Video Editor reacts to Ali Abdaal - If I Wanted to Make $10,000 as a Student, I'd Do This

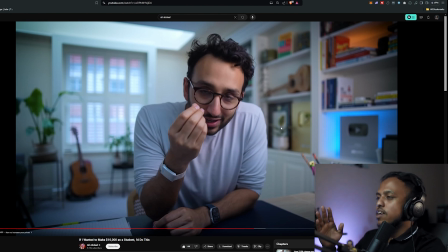[12:24]
There should be a little bit of space, and then if the cut happens, it doesn't feel that weird. Or you can just not add the zoom in or zoom out here, it's fine.
Thinking like a consumer. You're thinking like a normal person.
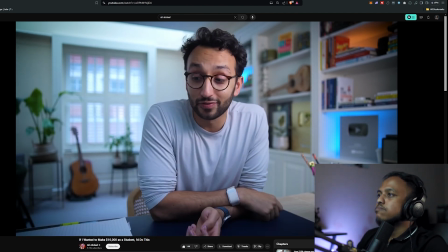[12:34] Normal people don't pay $1,000 a month for anything, but businesses really do.
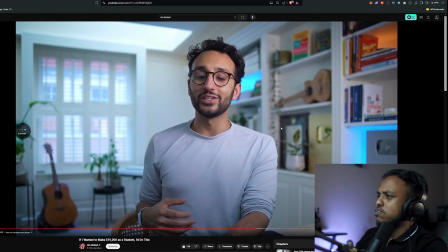[12:38] It's really useful to understand that businesses value $1,000 a month for anything, but businesses really do.
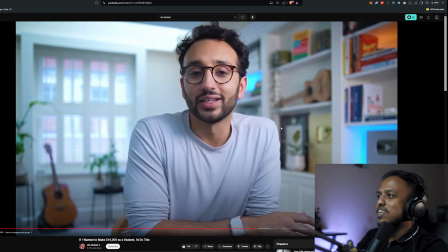[12:44]
It's really useful to Same here, the lighting changes, and there's a weird zoom in.
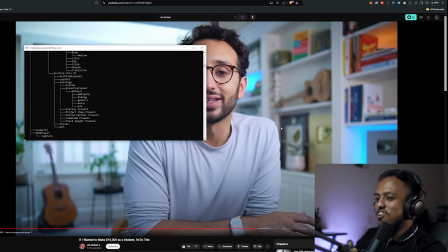[12:48]
I don't know, I think the editor got lazy after a while of editing and is just not noticing these small things.
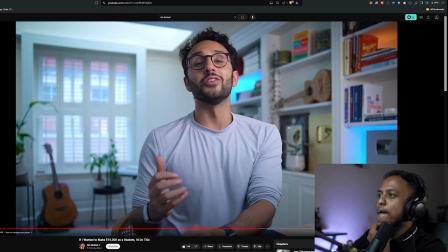[12:55] Maybe. understand that businesses value money in a ridiculously different way compared to individuals.
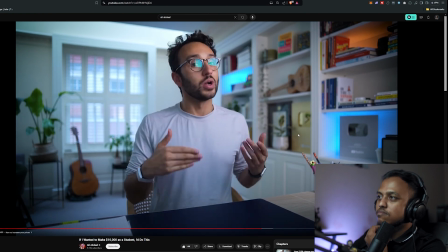[13:01] And it can be so hard to appreciate that up front. You kind of have to see it enough times to believe that that's a thing.
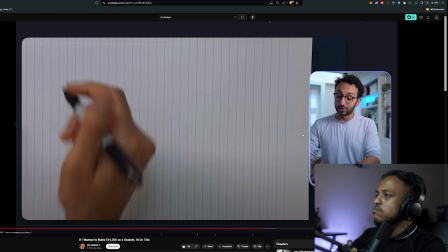[13:06] So essentially, this is what I would do. I would start off by doing it for free for a single client.
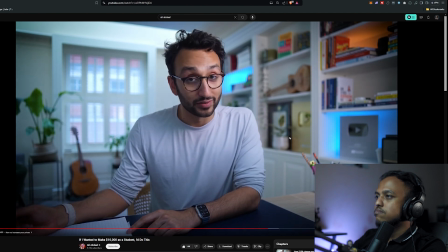[13:12] You have no business charging anyone for anything if you can't give it away for free and provide value. I think this is one of the issues with all this sort of get rich quick shit that you see online.
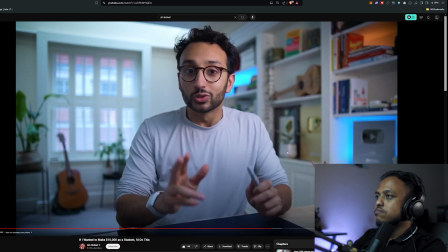[13:19] It's often around trying to, I guess, swindle people out of their money and sort of provide a bit of a substandard service.
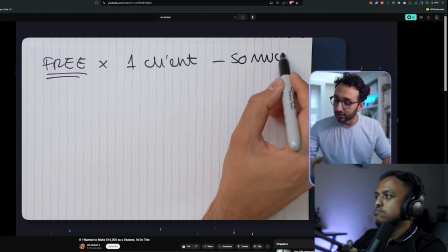[13:24] But really, you want to be able to do the thing for free and add so much value that the business owner or the person that you're speaking to feels so indebted to you that,
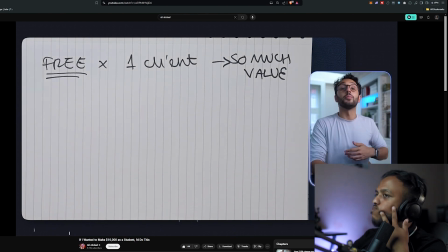[13:33] oh my God, you've done such a good job that I almost feel bad that you did this for free. They will give you an absolutely glowing testimonial.
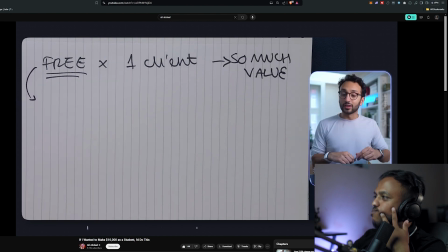[13:40] So you start off by doing it for free. And then you think, okay, well, I gave this much value away for free.
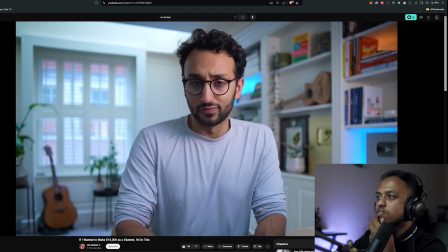[13:44] And then you ask that person that you did it for free, how much would you have paid for this? I mean, I did it for you for free, but like, how much would you have paid? Or how much do you think I could charge another coffee shop or another restaurant?
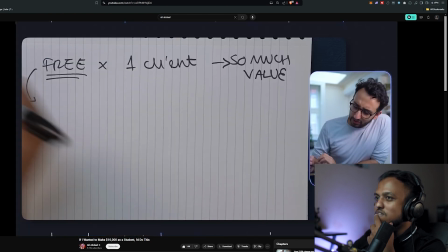[13:53] And they might say, well, maybe you could charge, I don't know, $300 a month. And then you're like, really?
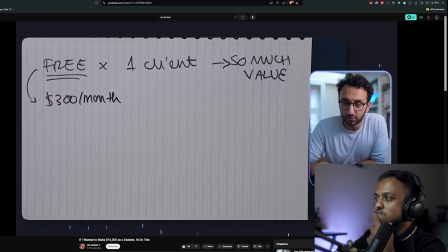[13:58] $300 a month? They pay $300 a month for social media? They're probably like, yeah, they probably would. So then you go to a restaurant and you see if you can charge $300 a month.
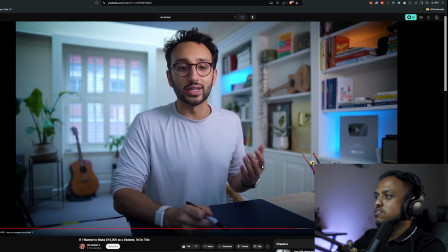[14:05] And you say that with confidence and you say that with conviction. And if you need help, you can read books like $1 Million Weekend, which I have a video about.
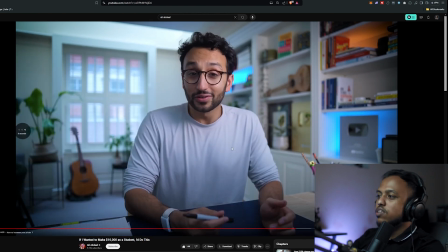[14:10] You can watch videos on how to do sales. But really, it's not.
Yeah. Also, when this kind of animation happens, You can read books like $1 Million. you see that it's very smooth.
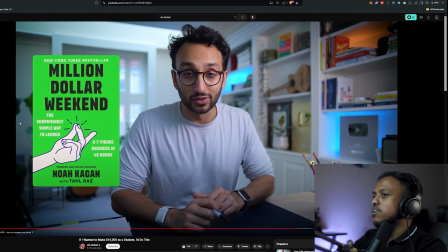[14:19]
To make it smooth, the pacing needs to be fast in the beginning and it slows down at the end. Also, there's a motion blur that comes in when it comes.
Weekend, which I have a video.
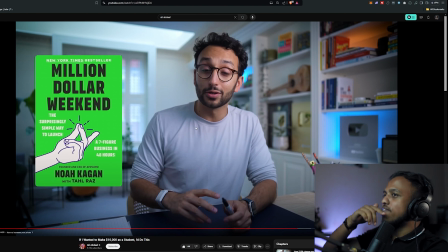[14:28]
The smooth, slow kind of a transition goes well with his voice also.
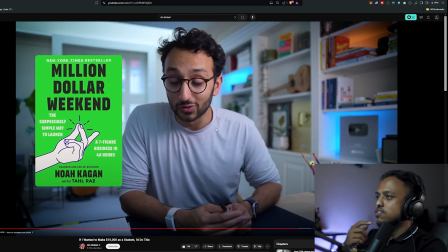[14:33] About. You can watch videos on how to do sales. But really, it's not that hard. You just pitch it.
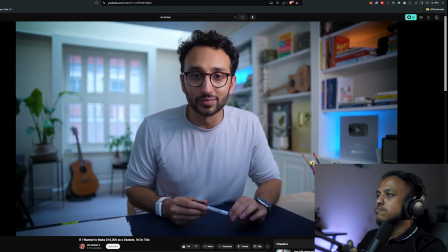[14:37] And if you pitch it enough times, and if you aim to get rejected like 20 times, I can 100% guarantee you're going to land at least one client.
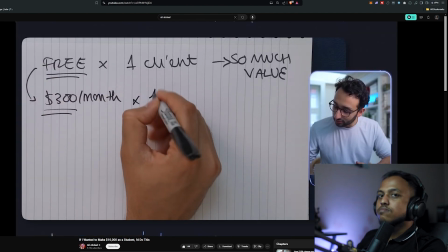[14:43] The goal is to aim for rejection. And you get one client at $300 a month. And again, you give them so much value.
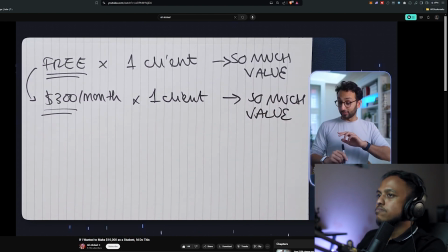[14:49] Where they're like, holy shit, what a steal, $300 a month. And then they're like, can you keep working with me?
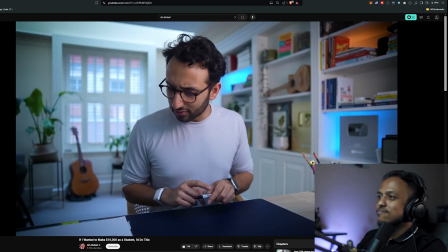[14:55] This is amazing. I want to keep going. And you're like, yeah, of course. I'll keep you at $300 a month. But to be honest, I was thinking of increasing my prices to $500 a month.
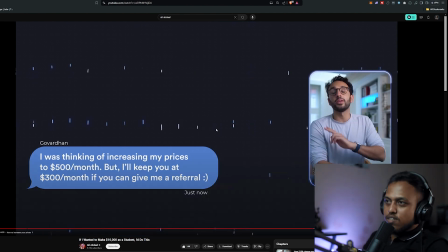[15:01] But I'll keep you at $300 a month.
Also, one more thing, if you notice, he is using a background with this kind of a line things going on. This doesn't matter. But yeah, whenever he's using a background, he's using the same background. So this thing keeps the video uniform.
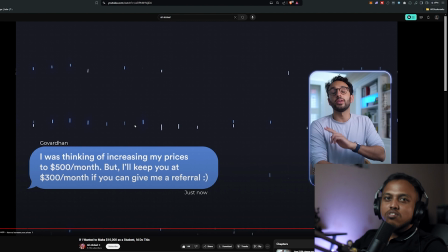[15:16]
So a lot of the beginner editors, I've seen that they use a lot of different backgrounds throughout the video and a lot of different colors, which makes the video very unprofessional. The more uniform you can make everything in the video, the more professional it looks.
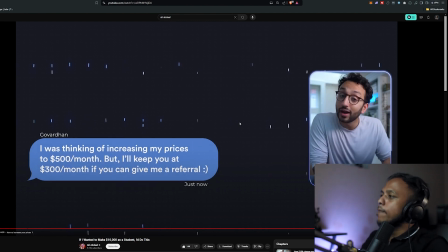[15:30]
It's as simple as that.
If you can give me a referral. So do you have any other friends who run businesses who might need my social media management services?
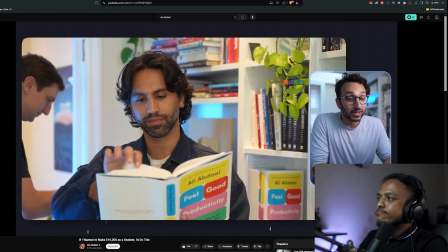[15:38] Now, most entrepreneurs have a network of friends who are also entrepreneurs.
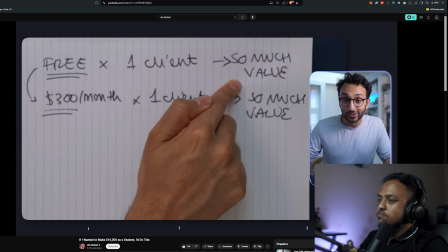[15:42] So if you get in with one of them and you provide so much value by referral, you're then going to start landing other clients.
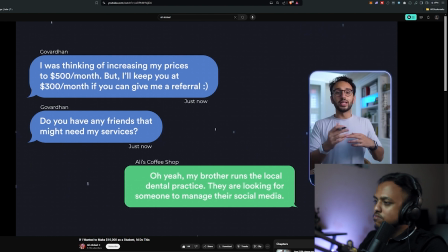[15:48] Now that restaurant owner might say, oh yeah, actually my brother runs the local dental practice and they always complain about how they can't get enough leads and blah, blah, blah, blah, blah, blah. And they wish they had someone young on their team who could manage social media. So then you go to that person's brother and you pitch $500 a month.
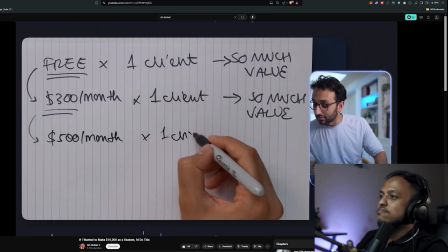[16:04] And you aim to get rejected 20 times and you guarantee to land at least one client. And over time, you just sort of start laddering your way up also by giving so much value.
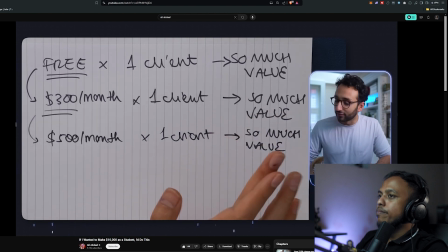[16:13] Your goal should essentially be to give them so much value, to provide so much value that they feel like they're getting a bargain for $500 a month.
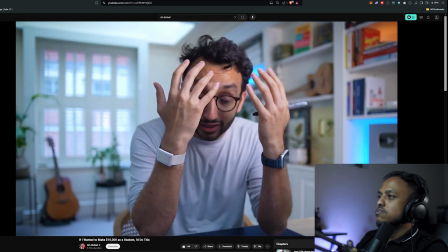[16:20] Again, like if I was a student and someone had told me this, $500 a month, like how can anyone possibly pay it?
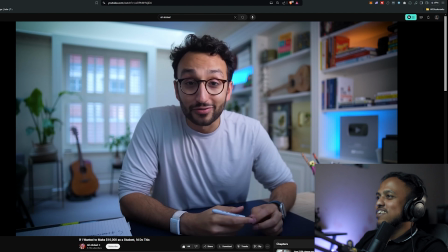[16:25] It must be a scam. You do this enough times and you realize actually $500 a month is literally nothing to a business that's making decent amounts of money.
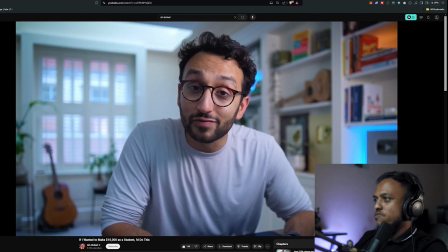[16:32] Our business does $5 million a year in revenue.